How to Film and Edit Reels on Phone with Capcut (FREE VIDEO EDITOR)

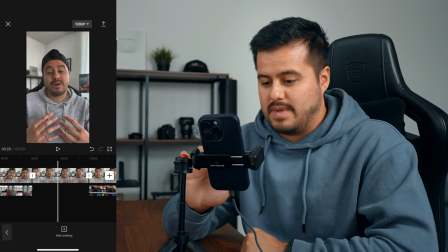So you can now see that I've added all of the B-roll, which looks much more engaging.
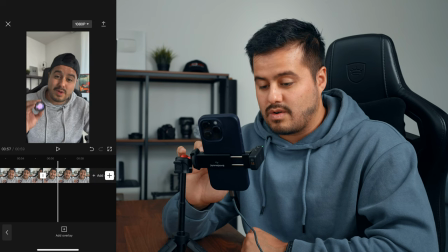What I'm also going to do here at the end is crop in on this one, just to create a different perspective.
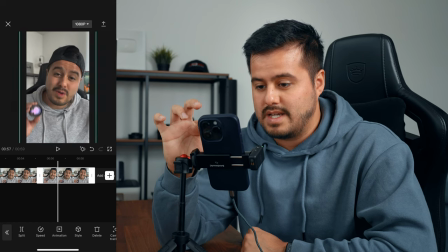Zoom in a little bit, just like that.
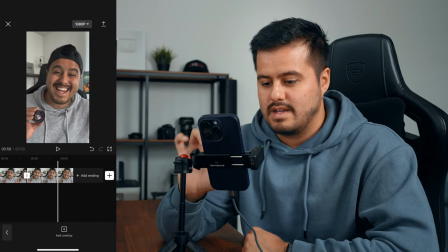Shots with great image quality and is useful for those moments if you can... it looks like I changed the lens to add more diversity.
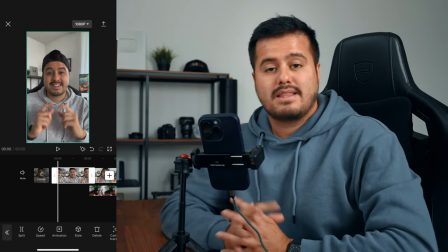The next thing I'm going to do is add an effect at the beginning of the clip and choose animation.
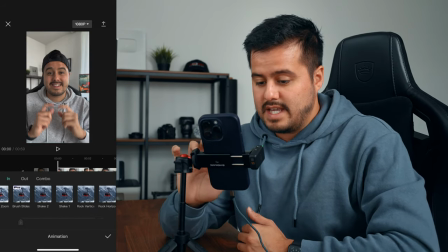And CapCut has a bunch of free available animations that you can see. We have the slide left. We got the whipper and I'm going to choose the zoom one over here.
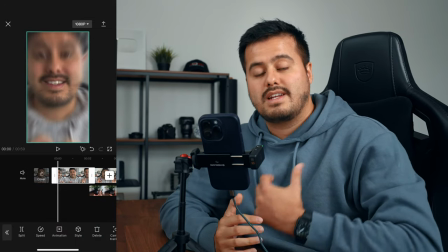And to sell this effect, I'm also going to add some sound effects.
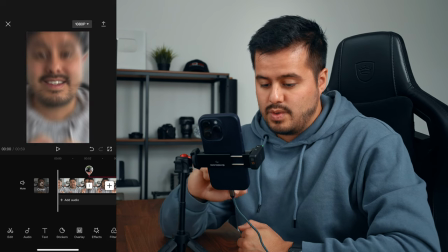So I'm I'm gonna head back and then I'm gonna choose audio, select effects.
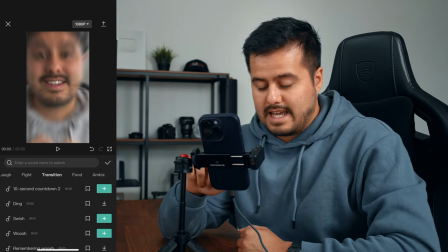And you can see up here, you can choose transition. Again, CapCut has a lot of sound effects available for you to use for free. And I'm gonna go with the whoosh with echo. So I'm gonna select the plus.
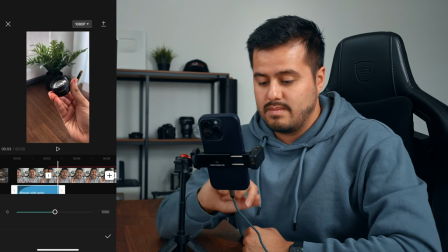Today I'll talk about something.
And I'm also gonna reduce the volume to around 15.
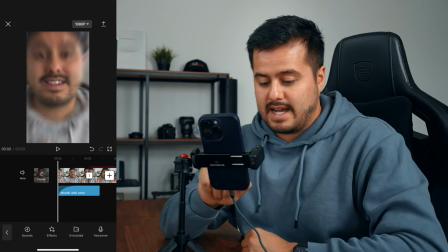Today I'll talk about something that.
The next thing I'm gonna do is add music. So I'm gonna head back and then I'm gonna choose audio, select sounds.
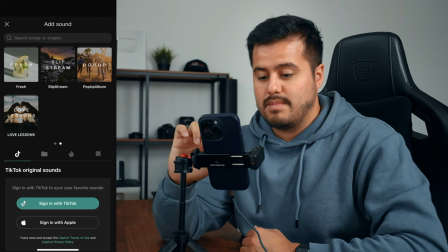And again, CapCut has a lot of music available for you to use, but I'm gonna choose a song that I've downloaded from Artlist.
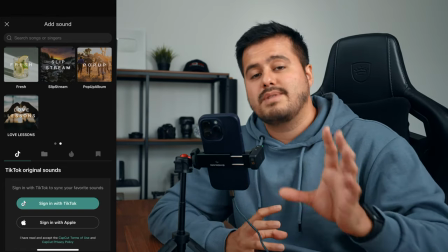CapCut also allows you to import songs. And to do that, I can simply airdrop it from my MacBook Pro into CapCut.
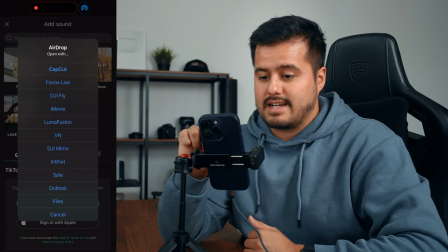So I'm gonna do that right now. And I can now select CapCut and it's now been added to the timeline.
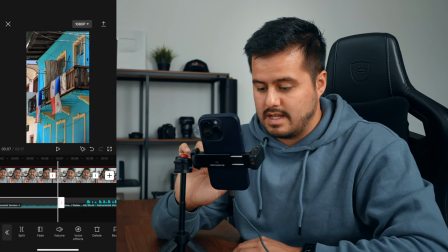So I'm going to trim the song. I'm going to split it, delete this part, and then I'm going to move it to the beginning of the clip.
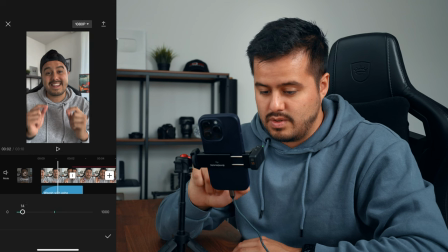I'm also going to select it and reduce the volume to around two.
Today I'll talk about something that I...
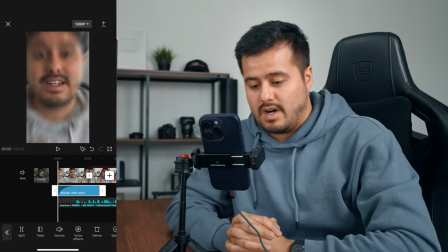So I'm quite happy with the volume of the music.
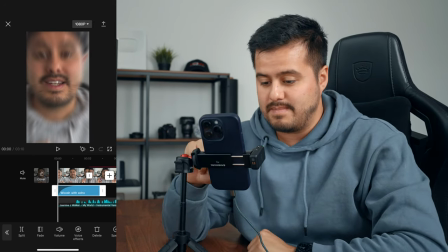The next thing I'm going to do is color grade the A clip, head over to filters, then I'm going to select adjust.
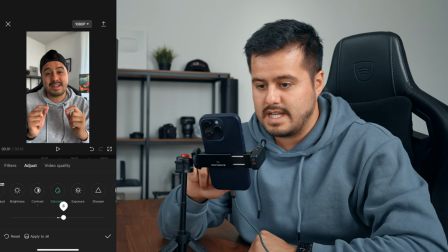I'm going to increase the contrast, add a little bit of saturation, increase the exposure just a little bit. I'm also gonna reduce the red a little bit. I'm also gonna reduce the highlights a bit. I'm gonna increase the shadows. I'm gonna make the shot a little bit warmer.
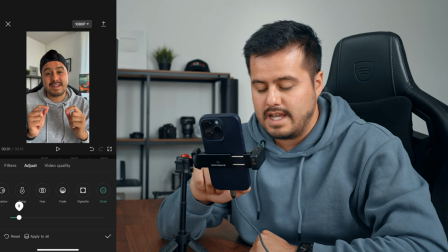I'm also gonna add a little bit of grain just to blend in all the colors a little bit better.
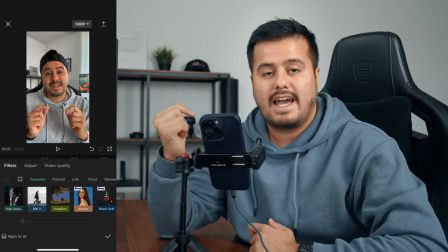And then if I want to, I can head over to filters and add a color preset, head over to movies.
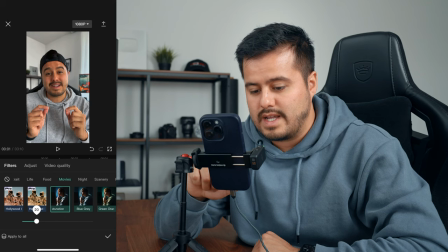I like this filter. I'm going to reduce it to around 20. And then you can also see the before and after by tapping on the image.
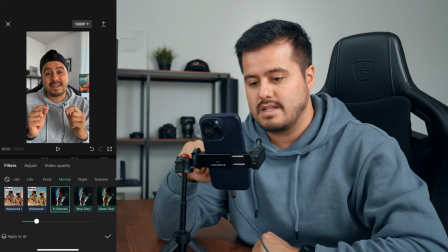I think my skin is a little bit too yellow.
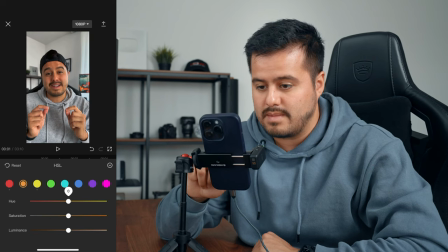So I'm going to head back to the adjustment, select the orange color, and then I'm going to change the hue and make it a little bit more red. And I'm going to reduce the saturation just a tiny bit.
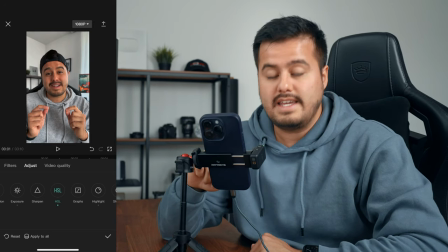The next thing I'm to do is apply it to all of the a-roll shots so i'm going to select apply to all as
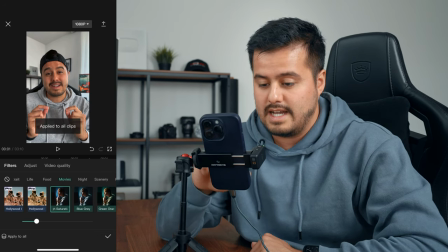well as the filter i'm going to do the same thing select apply to all and when i now head back you can see
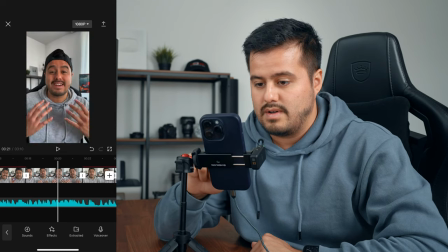it has been added to the other a-roll clips the next thing we're going to do is add some stickers
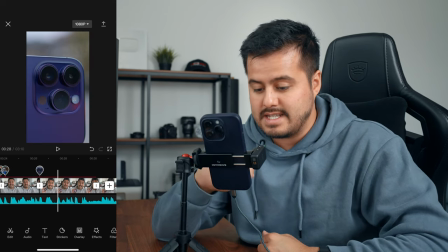so i want to highlight the main lens by adding a sticker and again cap cut has a lot of stickers available.
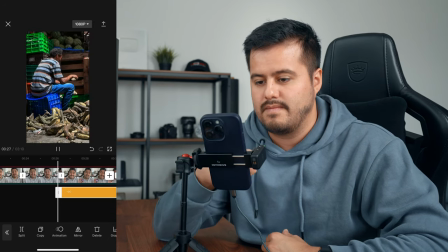Go with the arrow.
This one over here, the iPhone standard lens generally provides the better image quality.
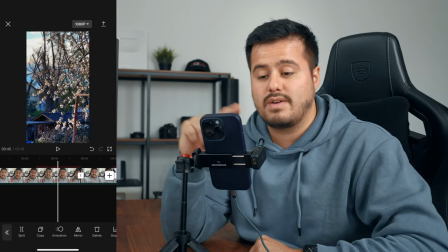And then we're going to move on to the next clip. I want to highlight the blurry background in this shot.
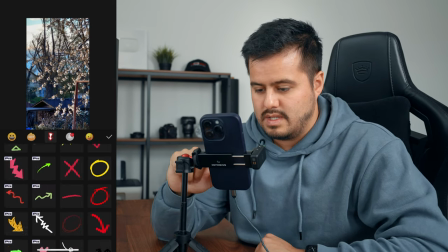So again, I'm going to select the stickers, this red circle over here, which I think looks nice.
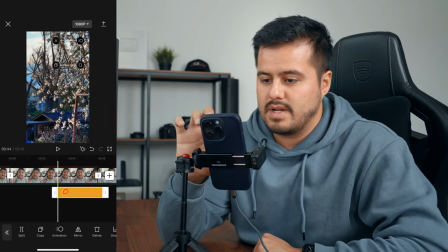Hit the check mark. And then I'm going to position it over here.
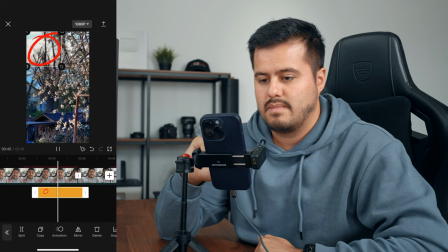Background blur creating a nice separation between the subject and the background.
The next thing we're going to do is add captions.